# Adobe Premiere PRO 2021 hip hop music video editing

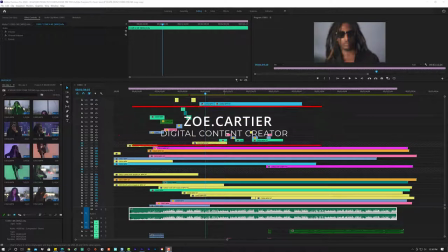4s
Hey, what up, what up, what up? Let's make sure we good, we popping. Everything knocking. Good stuff popping. Alright, what's good? It's your boy Zoe.Cartier. You already know, video editor. Out of South Florida.
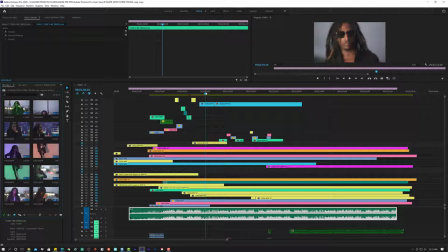22s
Doing it all, man, right? Doing it for the streets, doing it for the love, doing it for the ones who don't have the means to be able to get it, you know, big time, like they call it, these big time producers.
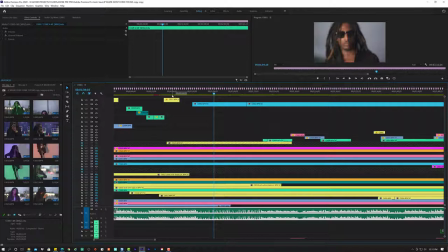37s
Look, I'm telling you this now, I'm just as poor and broke as you right now, trust me. Trust me, this is nothing extraordinary, right? And that's how I move, that's how my flow is. I don't expect you to have, you know, everything.
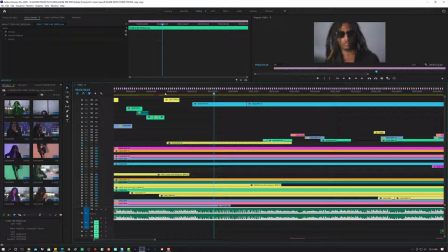53s
And my bad, this is a side note, whatever you hear in my background, that's the NPR. I have this weird obsession with the NPR. I don't know why. But anyways, check me. Yo, understand this. All of this right here, this is all just a computer and a software and some internet.
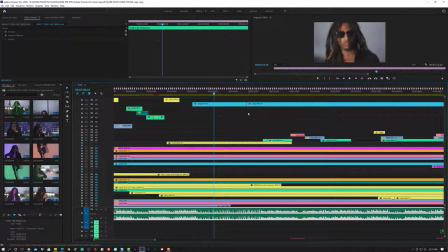71s
That's it. I don't expect you to have anything else. Like to have none of those bells and whistles, no big red cam, none of that. I'm just using a Sony camera and some lens that I couldn't even afford. My homie gave it to me, right? So it just goes to show you, it's not always what it seems.
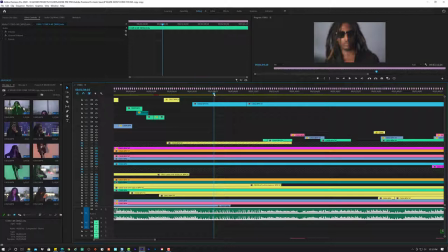88s
I just felt like I had to say that because some people go off the edge, you know, trying to chase a goal, thinking that, man, everybody else got it so good.
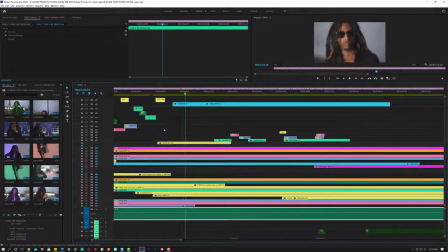98s
It's not always like that. And I'll be the first one to let you know that. And I'll be the first one to let you know about myself.
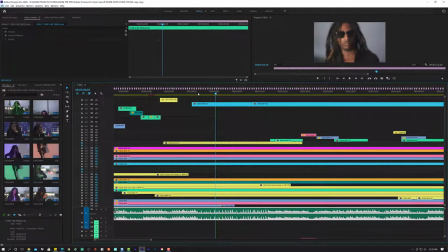103s
So it's your boy Zoe.Cartier. And let's get started. Yeah, so right now, where we left off at, we're definitely trying to add these B-roll scenes.
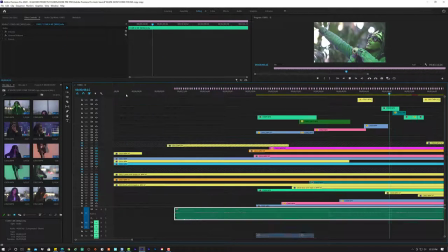114s
Right, to kind of give it that flavor. Check this out.
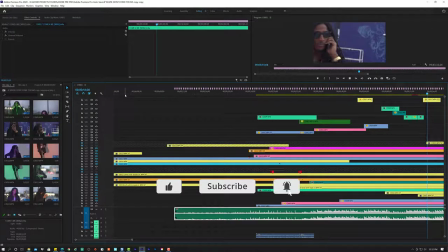120s
Slow motion, B-roll scene, right? To introduce the next scene.
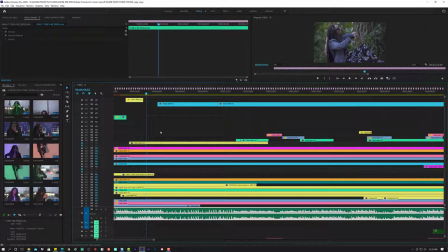125s
So that's basically what I'm trying to do. You want to be able to introduce the day two shots.
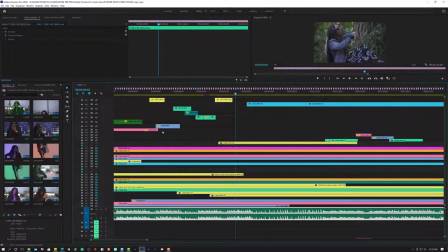130s
That's what I'm trying to do. And to do that, I'm going to use those B-roll scenes to kind of slowly wheel it in.
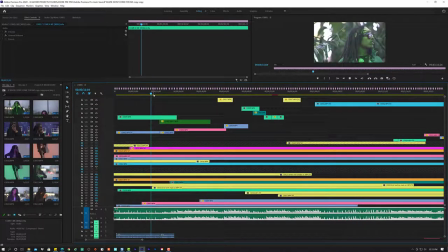136s
So let's see what we got so far. Space time. Nice camera dynamic there with clip 00.
But the haters just keep testing me, and I don't know what they want from me.
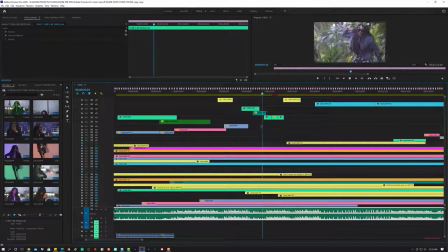153s I finesse like a jet, I take off when I flex. Got your bitch on my dick, and you know what the heck. In my zone when I roll, cause I roll with the best. We don't sleep, we don't rest, and it's still in finesse.
So we're gonna use this to.
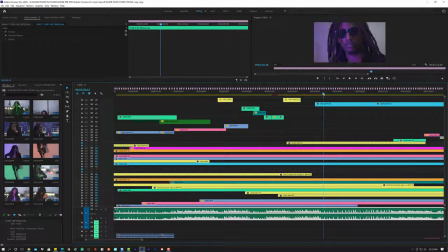Some of that right there as well too. So right now we're just adding some B-roll scenes, just to connect everything, make it look
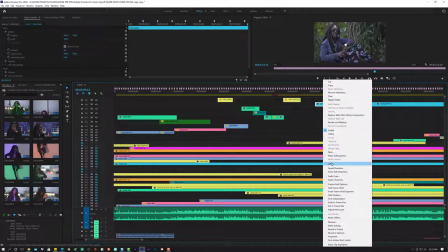186s
more fluid, more dynamic. And like I do to keep it organized, I put all my B-roll clips as yellow. Although that was, you know, that aqua color, but I'm gonna utilize that one portion of it as a B-roll clip.
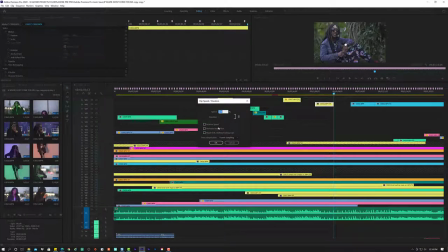202s
The best thing to do with B-roll clips, for the most part, slow it down. Always cool. And this is how you slow it down. What I did was I clicked Control R, right, to deal with the rate, the speed, duration of the clip. And to slow it down, literally you can just bring it, I believe it's bringing it,
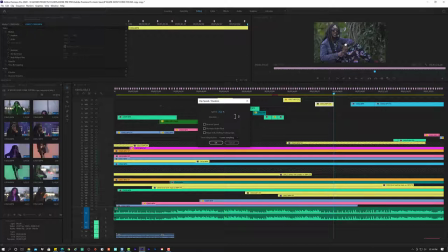222s
this will make it slower, I think. Yeah, I think bringing it down to about like 78, whatever. Always put optical flow, that just gives it that extra oomph. See how it looks now.
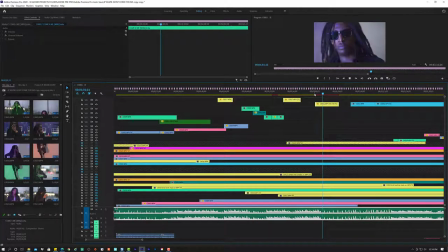What I would rather do, let's do warp stabilizer. I just want to see something.